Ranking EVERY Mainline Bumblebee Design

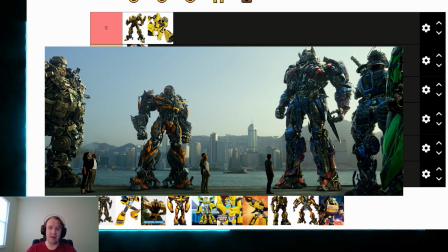8:15 It is all grays and blacks and browns and gunmetals, and it's not terribly visually engaging.
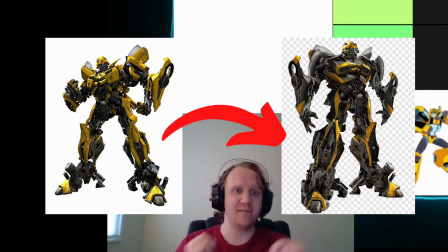8:23 And unfortunately, that design philosophy translates over into the robots, and that's not a good thing.
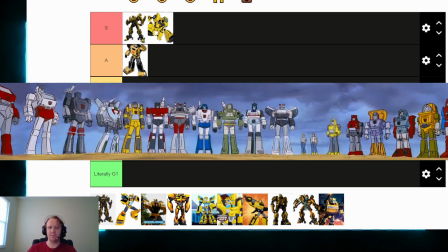8:31 The robots in Transformers need to be colorful because they need to be readily recognizable to the audience.
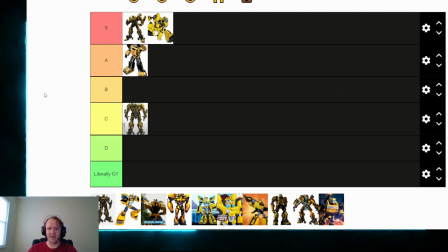8:39 Whether or not it's actually realistic in a disguise sense, whether or not it's realistic in a believable, real-world setting, doesn't really matter.
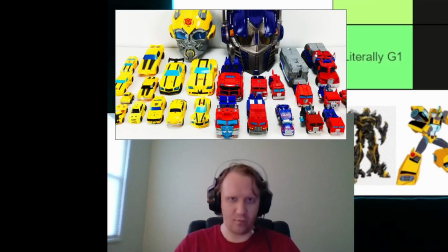8:50 These are toys at the end of the day. At the end of the day, even though you are making, what basically accounts as sci-fi war fiction, you're also making toys. You're making a toy commercial, so you need to be able to give the audience a very distinct and recognizable design, and I don't think they do a good job here.
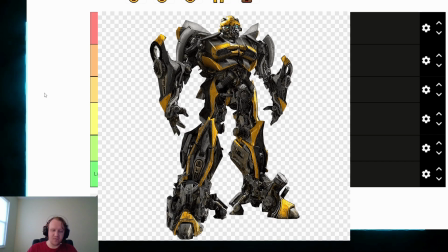9:12 This Bumblebee is way too black. He's way too cluttered. God, I shouldn't have said that.
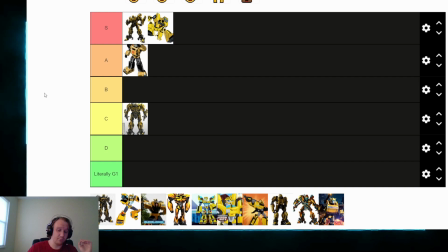9:17 God, that sounds terrible. Please don't take that the wrong way.
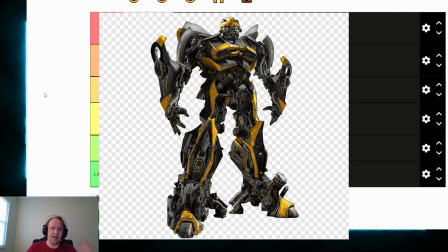9:22 It's not what I meant. Not what I meant. But yeah, I'm not a big fan of this design. This is really where the designs of the movies just kind of fall off after a point.
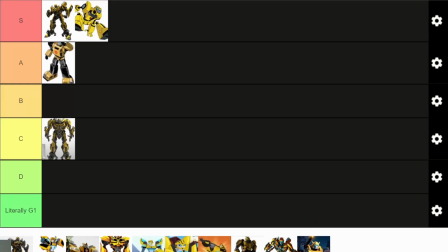9:31 So I am going to be putting Age of Extinction Bumblebee in the D tier.
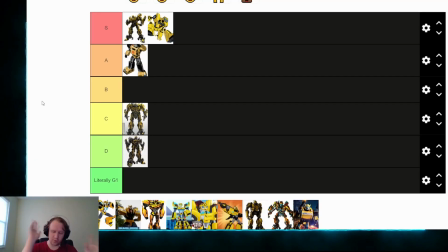9:37 He's currently ranking very low. I'm going to go down the line yet again, and I'm going to bring it up to The Last Night Bumblebee.
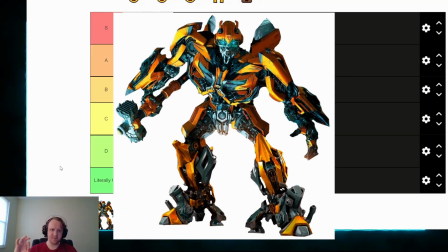9:47 This, honestly, I hate The Last Night.
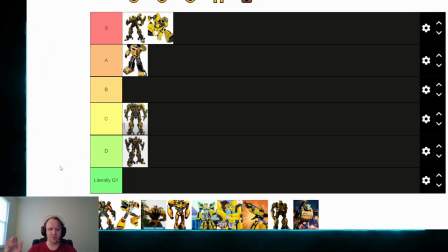9:51 I think it's a terrible movie, and generally speaking, I don't like the designs of the robots in the movie.
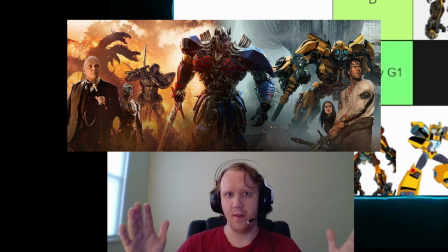9:56 I think, it moves further into the issue that the other Bayformers movies have of being too cluttered,
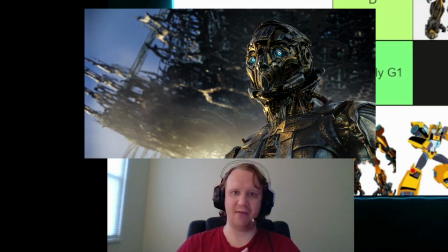10:05 de-emphasizing color, and not really having a whole lot of visual distinction for each individual robot. At this point in the series, I think Bay's kind of lost the plot. That said, I like this Bumblebee.
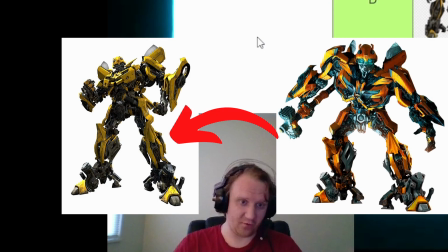10:19 It brings it closer to something resembling the first movie. Color is actually being re-emphasized here on Bumblebee.
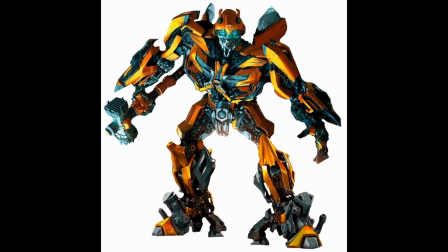10:25 He's a lot more yellow, and he's actually got some nice bluish tones to his metal, and I think that's really good. It gives him more of like this futuristic chrome look that I think really works. It's sleek, it's kind of, it's pretty nice.
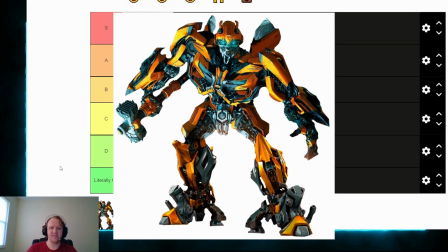10:39 I actually really like this design. I think it's solid. I don't think it's as good as the first movie's design, but I think it's head and shoulders above the other designs. It is still pretty busy, but it is recognizable instantly as Bumblebee,
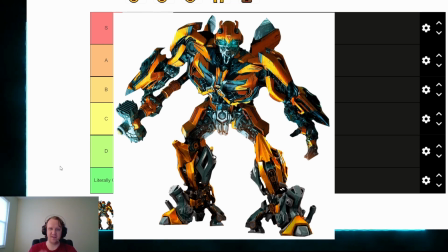10:56 and it's not a design that's going to be easily lost in the crowd of other things happening in the scenes. Like, one thing I will say about The Last Night, I never lost track of Bumblebee on the screen, that's for sure. I lost track of literally everything else, but Bumblebee, I could tell him out. I could figure him out at a glance.
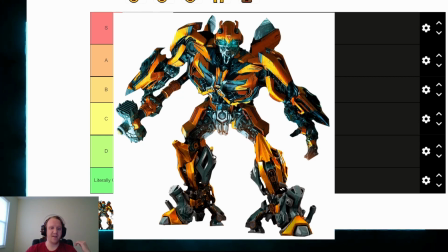11:16 It's a solid design. It's got some interesting takes on the existing Bumblebee design from the Transformers movies.
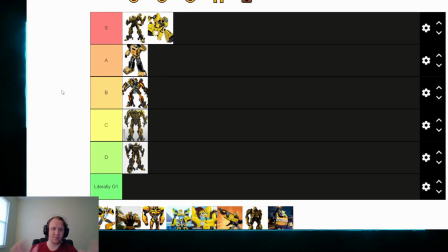11:23 I think it's okay. I'm going to put this one in B. I might have to reorder some of this later, but I am putting The Last Night Bumblebee in the B category. That's just where it's going to land right now. Alright, the next design I'm going to be placing is one of my personal favorite designs of Bumblebee of all time, Transformers Prime Bumblebee.
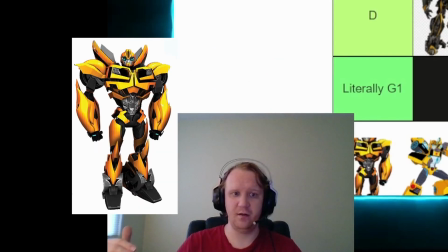11:43 Transformers Prime Bumblebee is very clearly based on how Bumblebee appears in the Bayformers movies, but they do a really good job of simplifying and streamlining that design and making him very visually distinct.
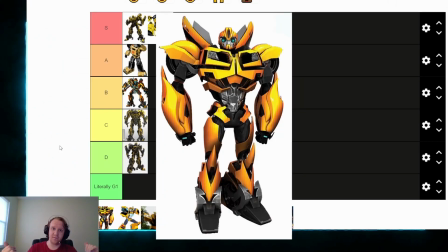11:57 Very cute, actually. This is a very cute design for Bumblebee. There is one cuter, and I will get to him when we get to him, but I personally really like this design. I think it's great. I think it's kind of the perfect ideal of what Bayformers Bumblebee should look like,
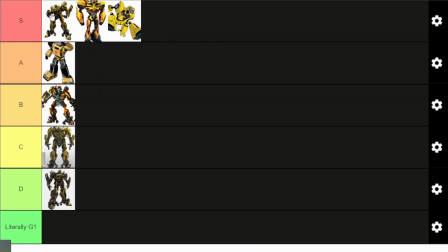12:17 so I am putting this one right in between Bayverse Movie 1 and Animated Bumblebee.